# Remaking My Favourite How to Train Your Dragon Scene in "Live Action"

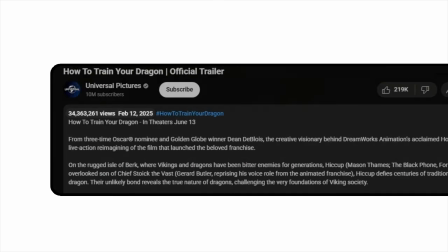0s
So a live action How to Train Your Dragon was recently announced. And yeah, a lot of fans are kinda skeptical. Like, do we really need a live action version?
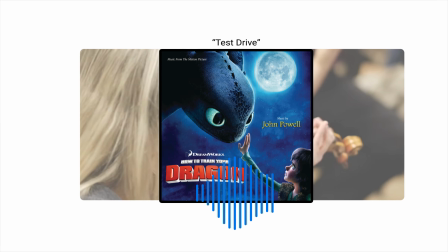9s
But honestly, I'm just excited to hear one of my favorite soundtracks of all time again on the big screen. And I thought to myself, instead of waiting months to see how it turns out,
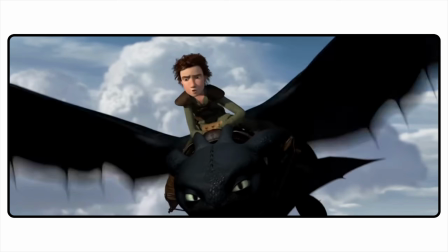21s
I figured, why not try recreating one of the most iconic scenes myself?
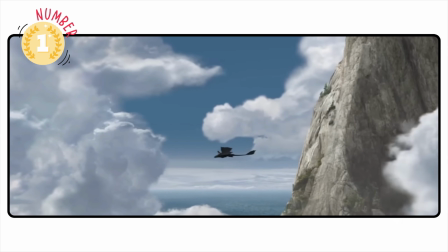25s
This scene has always been my favorite in the entire trilogy.
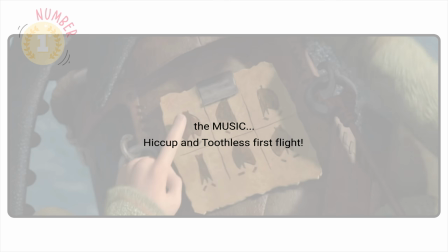29s
The music, the moment Hiccup and Toothless take flight together for the first time, it's pure cinema.
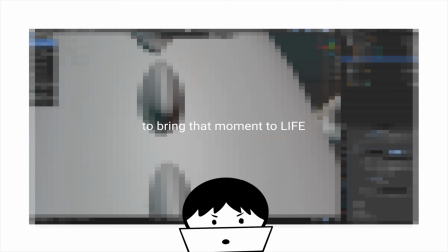36s
So I'm gonna do my best to bring that moment to life, because it deserves nothing less.
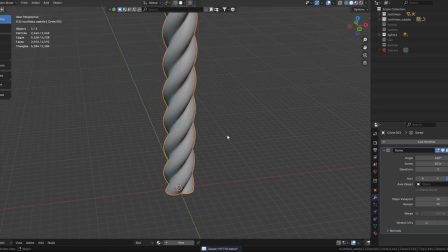43s
Okay, so since I'm trying to recreate this scene before Universal does,
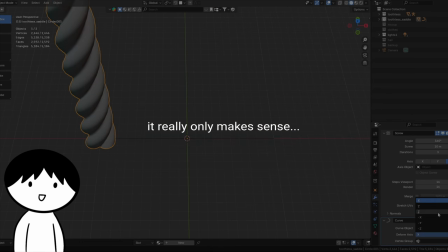48s
and since they are making a live action version, it really only makes sense for me to also try to make a live action version.
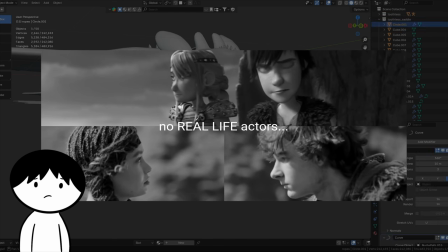54s
But I have no real life actors, nor am I an actor myself.
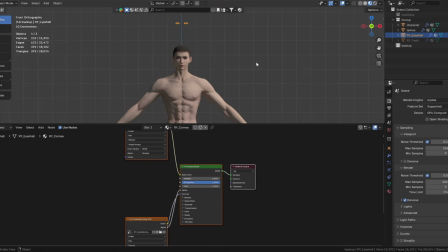60s
So I'm gonna have to use some CG models. So even though it's not really live action, let's just pretend it is.
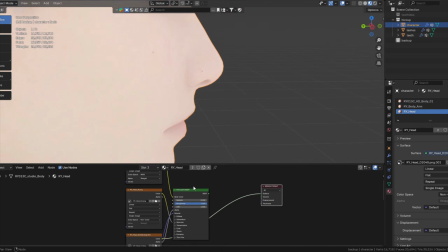68s
So starting off with Hiccup, I found this free model online with pretty realistic skin textures,
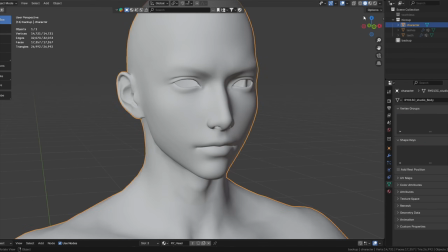73s
which is the main reason I wanted to download it, because I really struggle with realism in my skin texturing.
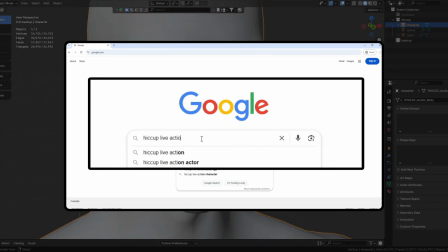78s
And then of course he doesn't look like Hiccup right now, so I looked at the casting for the live action film for Hiccup and tried to replicate it to the best of my abilities.
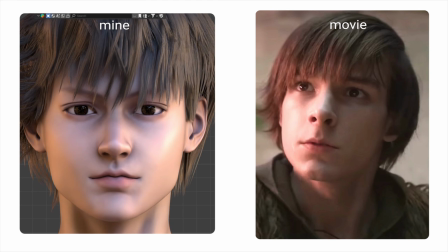90s
It just turns out though that my abilities are low.
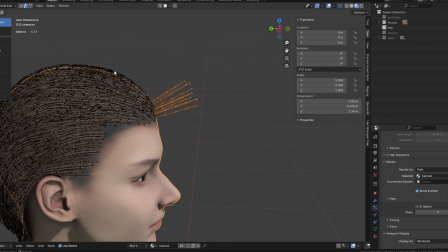94s
Anyway, I moved on to modeling the hair, and the process in which I do this is a bit tedious, but I think it's the best way for me to get the look I want.
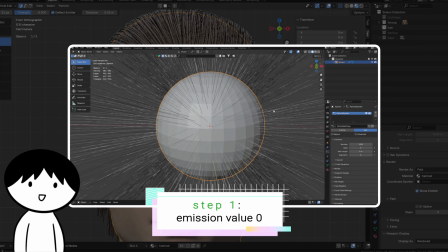104s
Basically, what I do is I go into the hair particle system and make sure the emission number is 0.
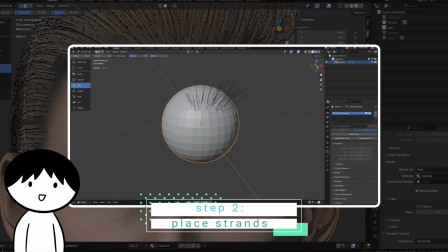109s
Then I just start to place the strands one by one and model the entire hair until I get a decent look.
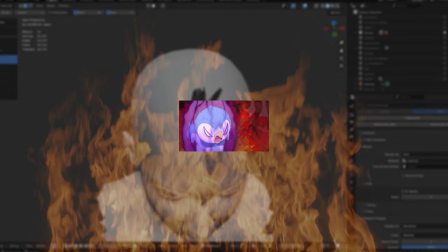116s
And then have to redo it all over again because Blender is awesome. I'll get more into that later.
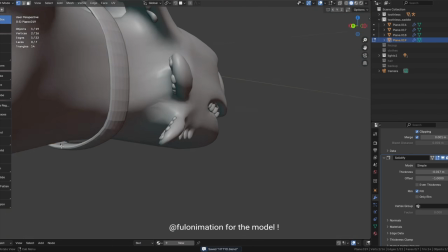122s
Then for Toothless, I downloaded a free model online and then started to model all the clothes for Hiccup and the saddle for Toothless,
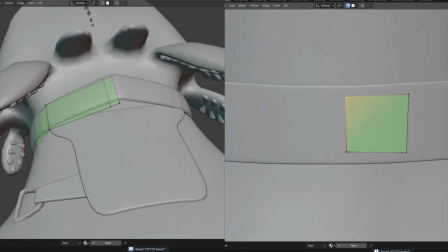129s
which wasn't too hard, but I'm still not that strong at modeling,
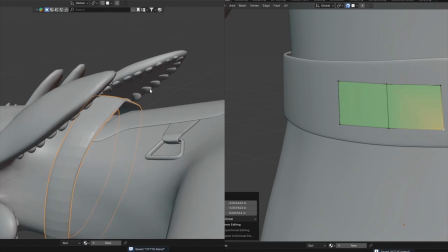134s
so it is a bit rough and not perfect.
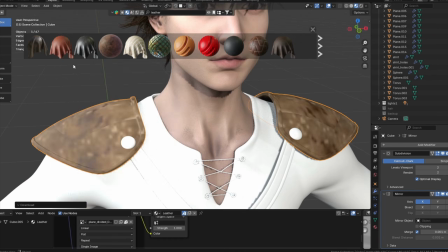137s
Now that both Hiccup and Toothless modeling are done though, I can move on to texturing, which is super important to get right when trying to go for more realism.
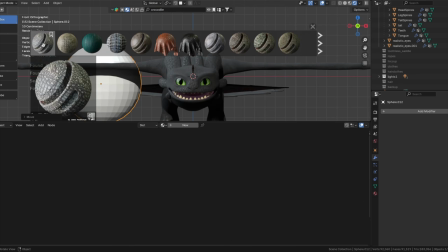145s
So starting off with Toothless, Toothless already had a decent base texture, but I wanted more realism.
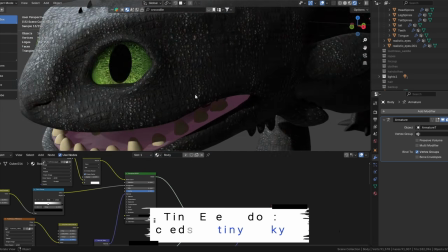152s
So I blended in a crocodile texture to add more depth. And for the eyes, I used a free add-on called Tiny Eye to make them look more realistic. Then for Hiccup, since I already downloaded a free model with relatively realistic textures, I didn't really need to do anything to it.
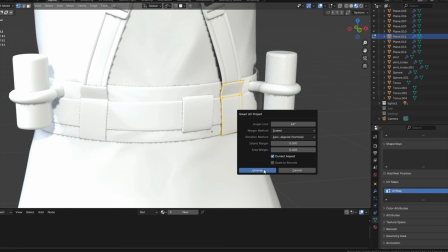167s
So for all my clothes and then Toothless' saddle, I just used some Polyhaven free textures and just applied them all to my models.
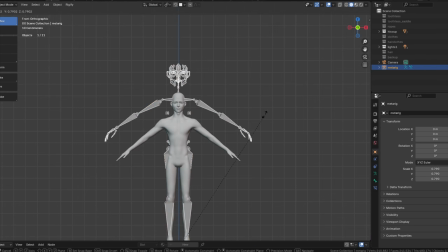174s
And now, before we start animating, I use Blender's built-in human rig for Hiccup.
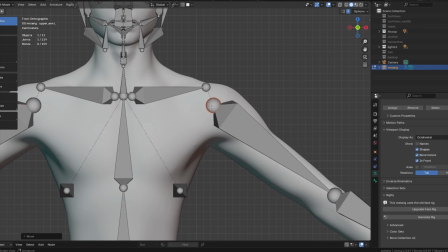179s
And this basically just allows me to move the bones to then animate the characters.
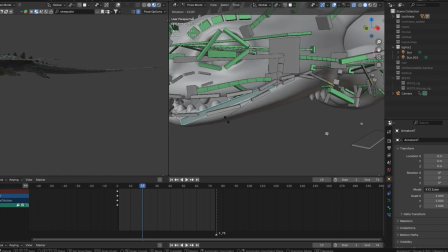184s
Luckily, the Toothless model I had already downloaded came with a really good rig.
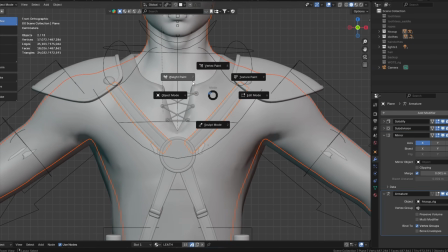189s
And then to attach all the clothing and saddle to Toothless and Hiccup,
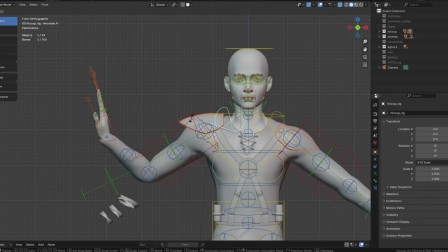193s
all I had to do was just transfer the weight paints of the original to the objects.
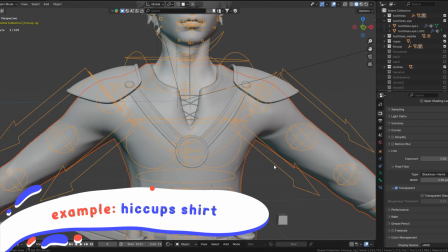198s
For example, for Hiccup's shirt, I would first parent it with empty objects to the rig.
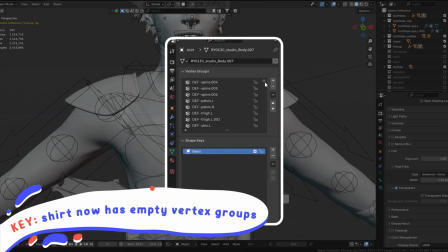204s
What this does basically is it gives vertex groups to every single bone, but with no weight paints, meaning right now the bones would do nothing to it.
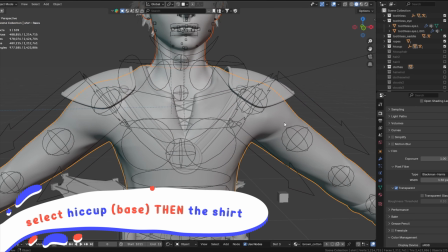212s
And this is key because now I can first select Hiccup, then select the shirt and go to weight paint mode, and then click transfer weight paints.
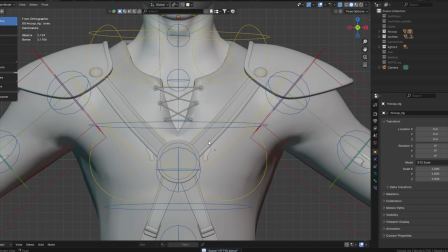220s
Now this ensures that both Hiccup and the shirt have the same weight paints, so they will move the same way.
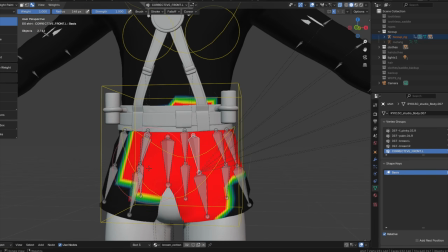226s
I also added in some extra bones for the clothes to help make the clothes look like they are moving in the wind.
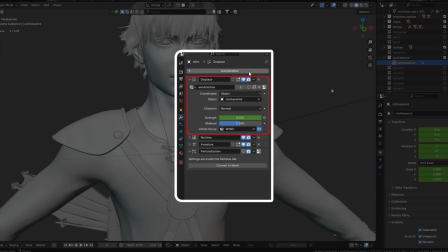232s
And to then even further build on the wind look, I added a displace modifier to all the clothing with a cloud texture,
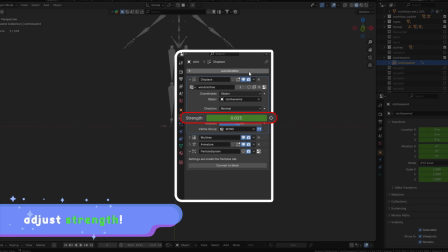239s
while also adjusting the strength of the displace to not be too strong.